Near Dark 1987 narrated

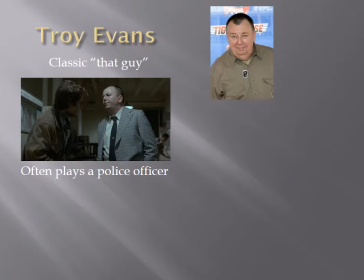699s
Of course he looks kind of sick and kind of out of it so it seems almost appropriate that a police officer would would want to know
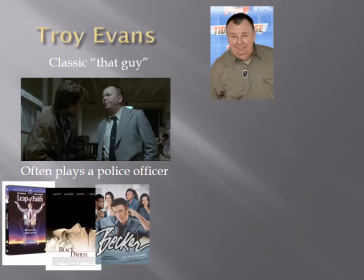707s
what's going on but if you need to see him in as a police officer and other movies you can watch any number of movies made for tv
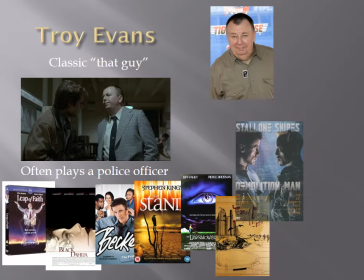715s
movies miniseries tv shows he is often a police
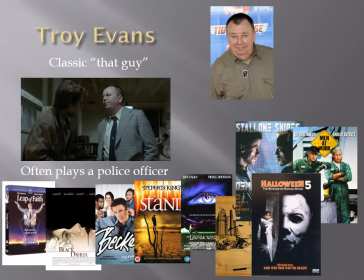721s
officer or an authority figure of some kind sometimes he's in the military but just
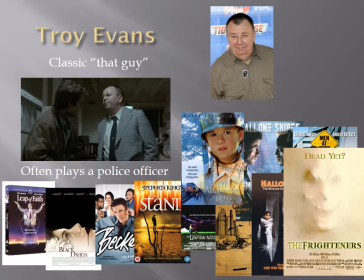726s
these films alone he is he is a police officer in each of these films
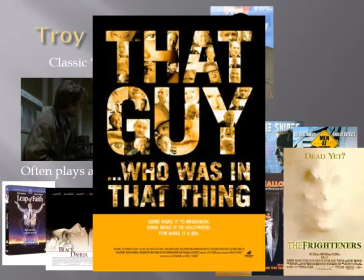732s
there was actually a an interesting documentary that I watched called that guy who was in that thing about actors like Troy Evans that pop up in a bunch of movies they're highly recognizable but they're not they're not
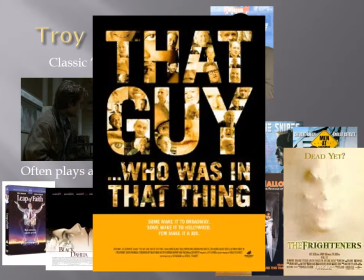746s
first build actors we don't know their names we often forget what we've seen them in and that was a really great documentary and I streamed it on Netflix I'm not sure if it's still there but it's definitely worth watching it's both interesting and sad in a kind of way when you look at what these actors
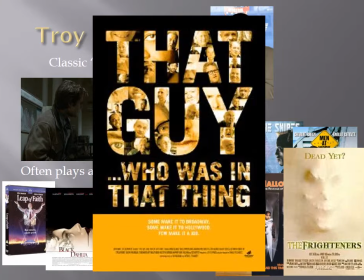763s
have to do to get work and to survive in Hollywood when they're not Brad Pitt and they're not Morgan Freeman. You know, they're not the actor in the movie, but they're just a kind of bit person in a movie or television show. But they still, many of them, make a good living doing that. So definitely a documentary worth watching.
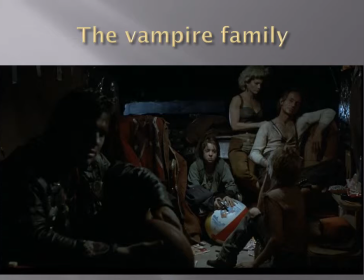784s
So one of the things that's interesting about near dark is we start to see the vampire family form so we kind of have the mother and father and the children and this picture uh kind of is the you know you could imagine a picture like this hanging on a wall the kind of
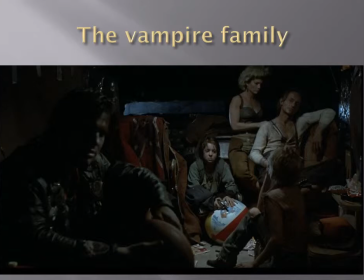801s
framed family picture obviously one person has her back to the camera so it's not an ideal picture but it really is kind of the framing of the family. They are very much a family traveling around in this film.
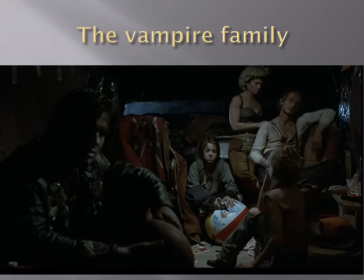815s
So we will see later vampire families. They don't all look the same, but it's important to note this particular kind of vampire family in near dark.
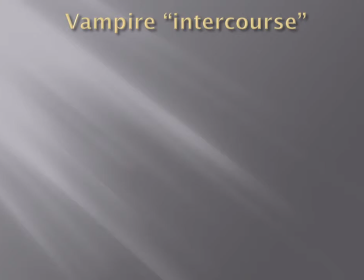825s
So as we've noted in some of our articles and some of our other films, vampires, we don't often see them have intercourse or sexual relations like you would in many other films but in this film there are a couple of key moments where we see vampires essentially having sex with each other and
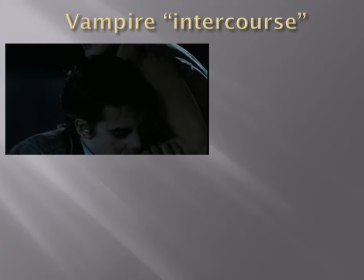844s
it's usually in this kind of feeding process so if you listen to the sound effects there's kind of a heavy heartbeat and you look at the way in which characters are reacting if you didn't know that this is what was going on in terms of feeding and just took some of those screenshots
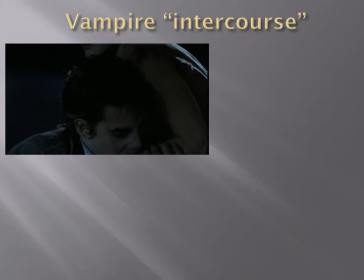861s
out of context, it would look like very much like a sex scene in another movie.
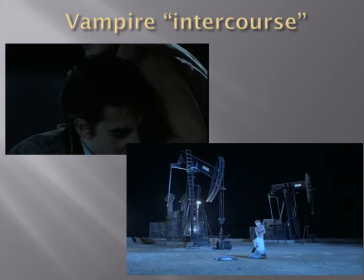866s
And then of course, this scene, again, I would argue is sort of vampire intercourse. And the oil derricks in the background are really kind of, for lack of a better term, driving it home. That kind of symbolism is not an accident. So here they are having sex.
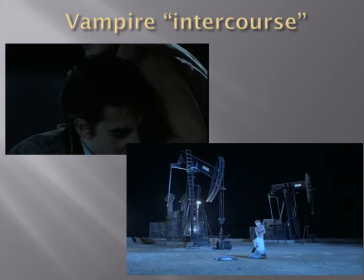883s
And then you have these big machines that are very phallic in nature in the background. So I would argue that these are both examples of kind of what we would think of as perverse vampire intercourse because it's not intercourse like we would think of so this is one of the ways that vampires are different